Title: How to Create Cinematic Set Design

Why am I making the noise? I don't know. Indiana Jones, right? Sorry, Joey. Boom. Godzilla vs. King Kong. So I got these boards sent to me by Bear Walker, and he's asking me for the movie release to create something cool. So let's do this in 24 hours, starting now.
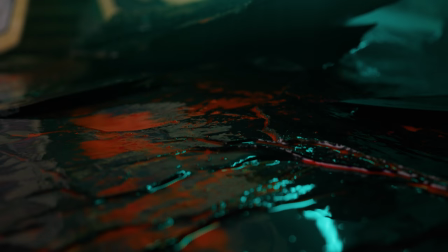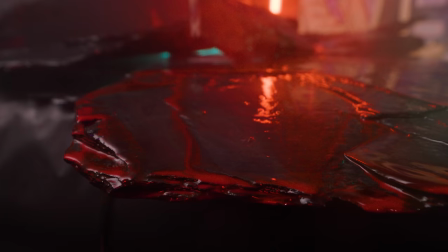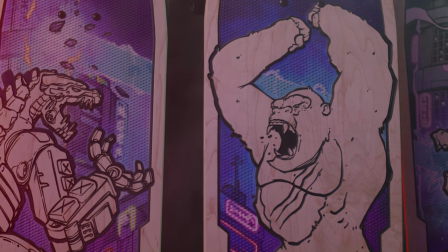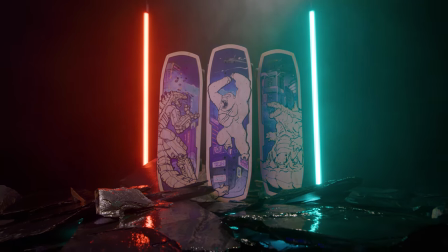The world of filmmaking has changed. Filmmakers can now create commercial-style content in the comfort of their own home, and this course will show you how.
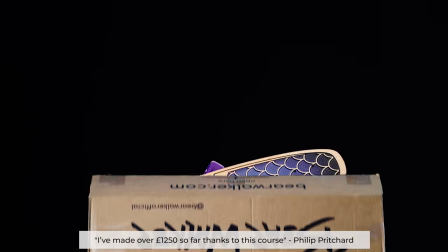Let this be an invite to the new frontier filmmaking. Coffee first, then yaft tape, and if this goes well then some whiskey tonight. Alright, so what is the first steps that I usually do when shooting a film of any sort is I do research. And to do research and get inspiration, what am I going to do? Godzilla versus King Kong. Super simple. The first thing I'm noticing is I see clouds,
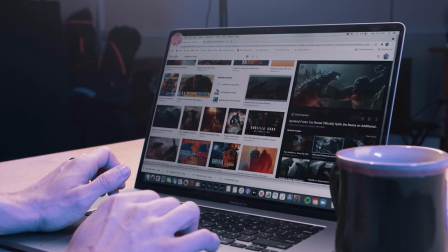I see the city, I see lightning, I see obviously Godzilla and Kong fighting. But the colors that are going right here is like a bluish teal versus a reddish orange.
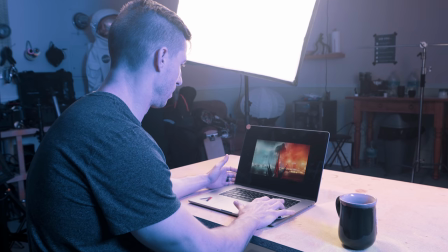And so that is going to help me a lot in setting up my set design. So I'm going to keep that. I'm going to start saving these different photos that I like, and we're going to use these as inspiration once I start building my set. Obviously, when I'm looking at this, I can't build a city in my garage, but what I can do is give you the feeling of a city with different aspects like sound design and with rain and with these colors and a lot of smoke because that's what i'm seeing in a lot of these
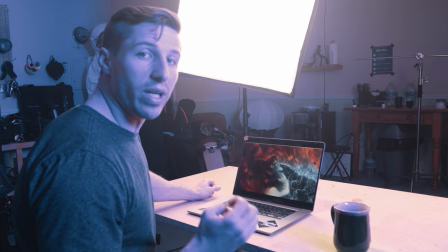pictures so that's the elements that we're going to bring into this product video and make this
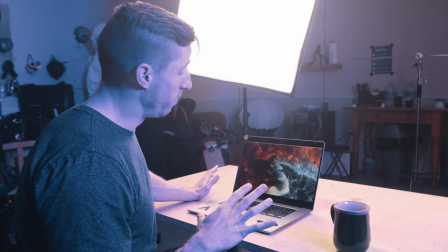thing wild so now that we've done our research let's start
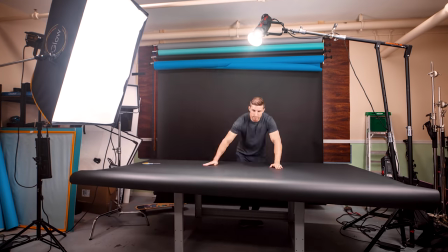coming up with ideas so
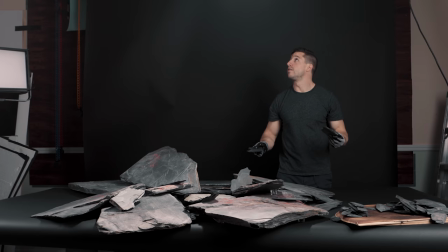from one of my other shoots we have a bunch of this rock left over we put it on the table on a black backdrop and now we're just kind of stylizing and we're thinking like concrete crack because King Kong or Godzilla just crushed it. And then we're gonna have the board floating right here, but I just broken up some little pieces of shards. We're trying to get very angular, sharp, aggressive.
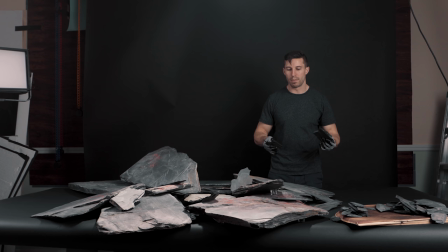And so I'm just placing these around and filling in spots. And then we're gonna fill in the rest of the rock. I think we're gonna be close to ready to go, but we're gonna add a little bit more stuff because we need to add in the smoke, we need to add in the rain, all the elements,
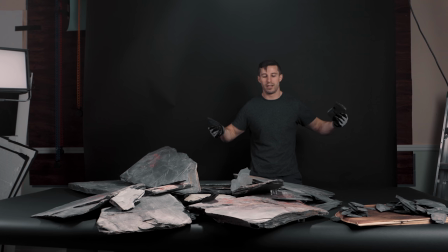maybe some cop light sirens, right? Because that's what's happening in all this from the Godzilla King Kong movies I've watched from back in the day.
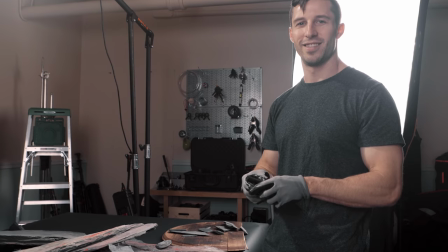So that's what we're doing. Set design. Ta-da. The thing is what we've got to do now is it's always important before you go any farther with all the final details of your set design, lighting, and all that stuff is that we need to look through the camera to make sure if there's any issues.